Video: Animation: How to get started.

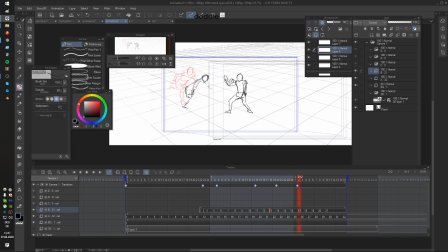That's why it's very important to actually have backgrounds inside your animation already, or like have layouts for the background. That way you can, you know, let your character interact with the background as well. That gives much more possibilities to animate motion.
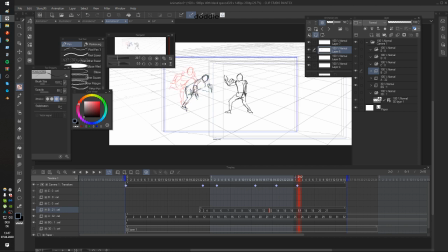But yeah, I'm not gonna do that right now, so. Maybe next time. That's something I will probably try to do for personal animation at some point. But yeah, he's doing some very different motion.
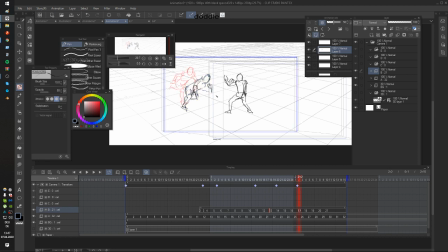Oh, I think he has too much spacing over here. Actually, he should be...
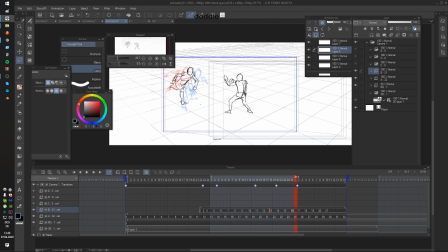Should be from position wise, maybe like here. That would make more sense. So I have the easing, you know, because so the distance gets just slightly bigger.
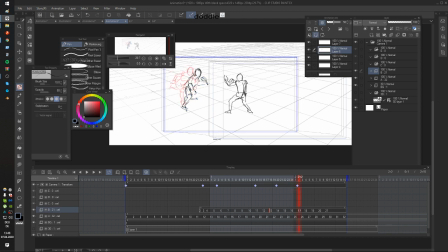If I change the distance too much, he'll become Speedy Gonzales, and we don't want that.
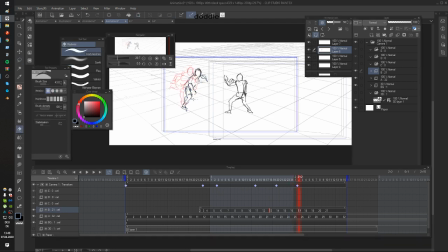But yeah, I'm almost done. I'm almost done with the animation. It's not that much anymore.
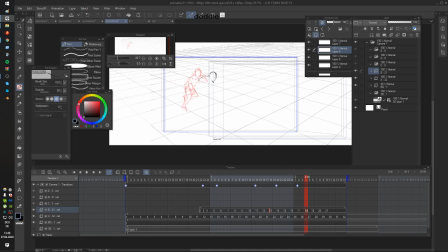So now swing up his arms to change the body weight. Maybe he's trying to grab him or something, and then he's trying to give him a knee.
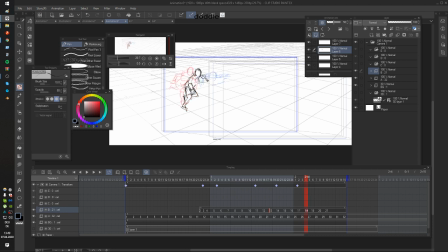But I could also, like, give him big spacing now, so he's, like, lifting himself up in the air.
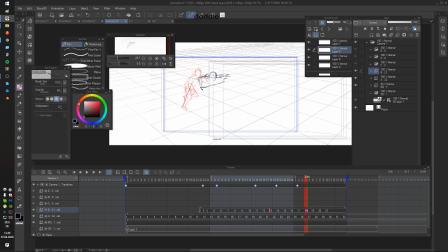And then changing the direction of motion by the way he's pressing himself up.
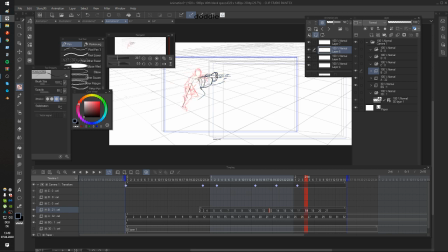That makes the animation surprising and interesting.
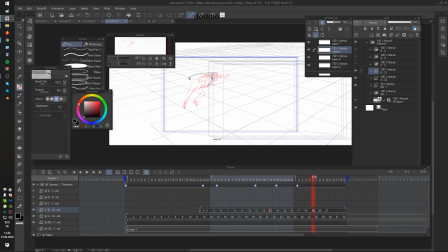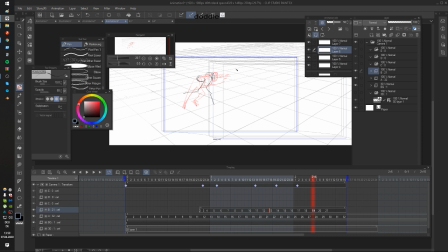gonna be a little bit harder.
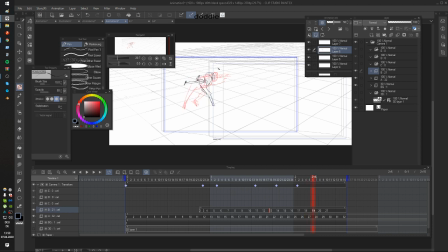Perspective changes a lot too.
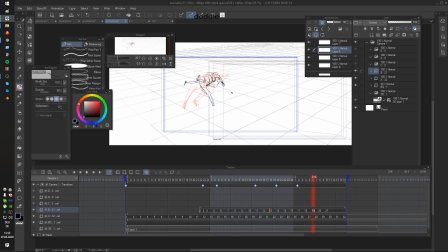He is trying to knee him basically.
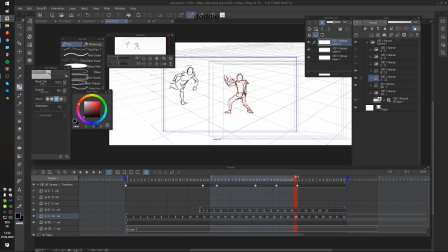Give him a knee in his face. But he's trying to dodge it. Or maybe he's doing some weirdest move.